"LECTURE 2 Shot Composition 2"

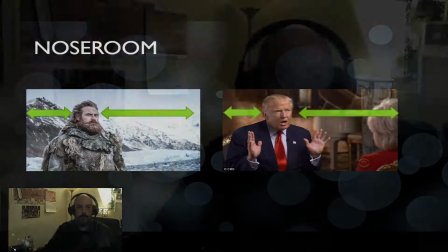So in this case, let me kind of move over. I've got a lot of room leading out. So likewise, if it was something like this kind of looks like a weird shot because I've got all this room behind me, but my face is just sort of right up against the edge of the screen. So when you're thinking about nose room, you always want to have their back near the edge of the camera or the edge of the screen to give you
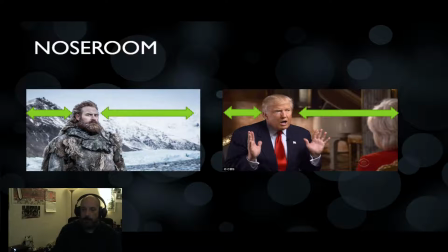a better looking image.
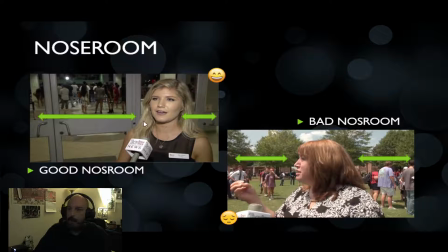So here's a couple examples of nose room in that we have a student who was interviewed, and again, plenty of room in front of their nose, little room behind. With this picture, we had a person who gave us bad nose room. So she's kind of following in the center of the rule of thirds,
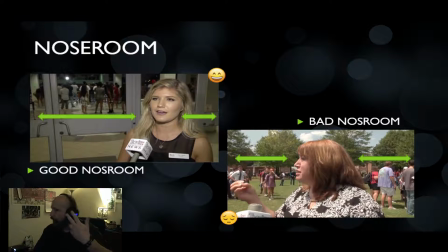but I'm also getting a lot of just the side of her head as opposed to more of her face. So with this, You want to make sure that they're kind of turned and looking at you and not just always looking off to the side.
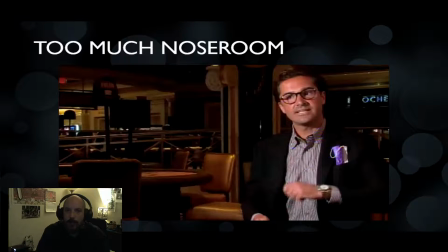Now, in this case, we have what I think might be way too much nose room, in that we have a background that has really nothing going on behind it. And so I think they could have tightened that shot up because this is just kind of distracting because there's nothing in it.
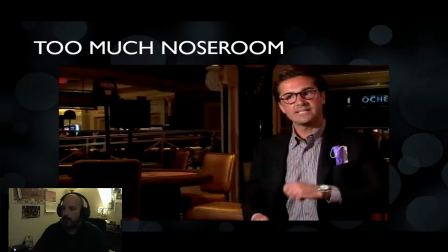Now, on the flip side of looking at that, I can see he has a mask. So this story might have been how the coronavirus or COVID is affecting business. So the videographer may have been showing a dead business or a closed business behind him as a part of the storytelling process.
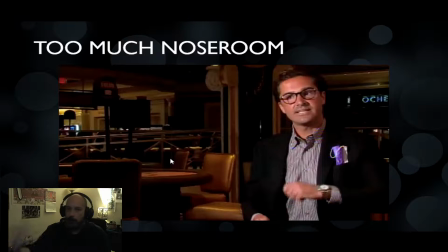That's kind of one thing to consider. But when I first saw this, I thought maybe they just had bad nose room. And even with when you're shooting an interview shot, you can use the background and the area in front of the newsroom to help add to your story as well.
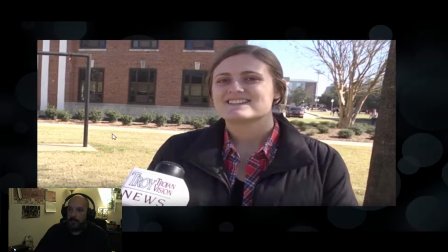So again, in this case, they may have been talking about you can use what's kind of going on behind them in the newsroom as part of your storytelling. And this was pretty decent. She has some headroom. She has some good newsroom. My only complaint about this is that she's looking straight at the camera.
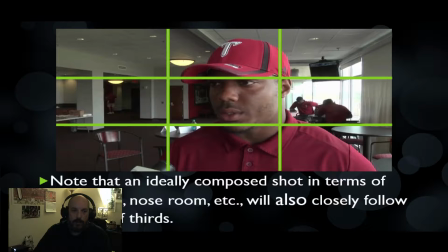And so we apply the rule of thirds into almost everything that we wind up using. So this is an ideally composed shot. He's got plenty of headroom. He's got some back room. He's got good nose room, and you can see he's off looking at the talent.
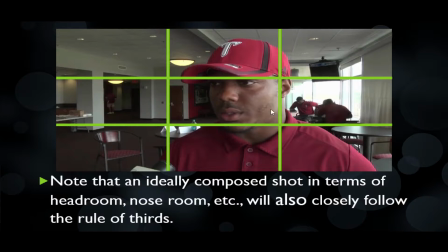And this is kind of following the rule of thirds, in that he's kind of taking up the right 2/3 and leaving that left third for the reporter to kind of stand in and talk to. My only one complaint about this shot is that they shot in front of a window.
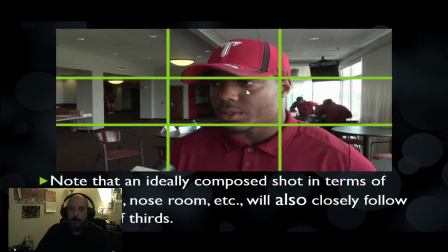So in order to be able to make him brighter, the camera had to iris up to let in more light. And in doing so, you can't tell what's in the window behind him. I just happen to know from where it was shot that there should be a football field back there with players playing behind him.
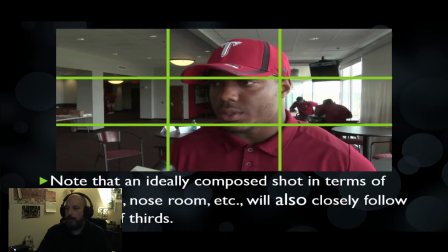But because they shot it in front of the window and the iris couldn't compensate, it wound up overexposing the background.
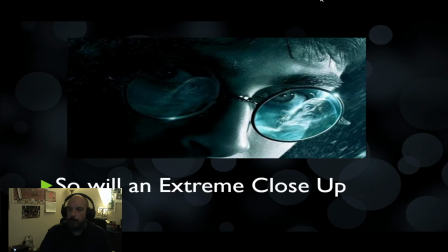And even when you use extreme close-ups, you still have the ability to use the rule of thirds to set up your shot and to kind of help draw focus.
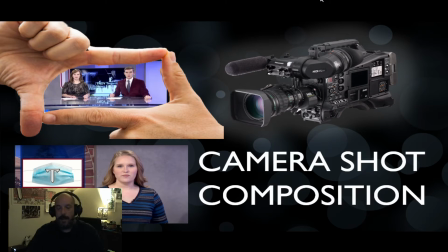So that's a little bit of shot composition and how you can set up different types of shots if it's interviewed centered over the shoulder. And by using the rule of thirds, you can keep a very good symmetry in your shot that looks well on television.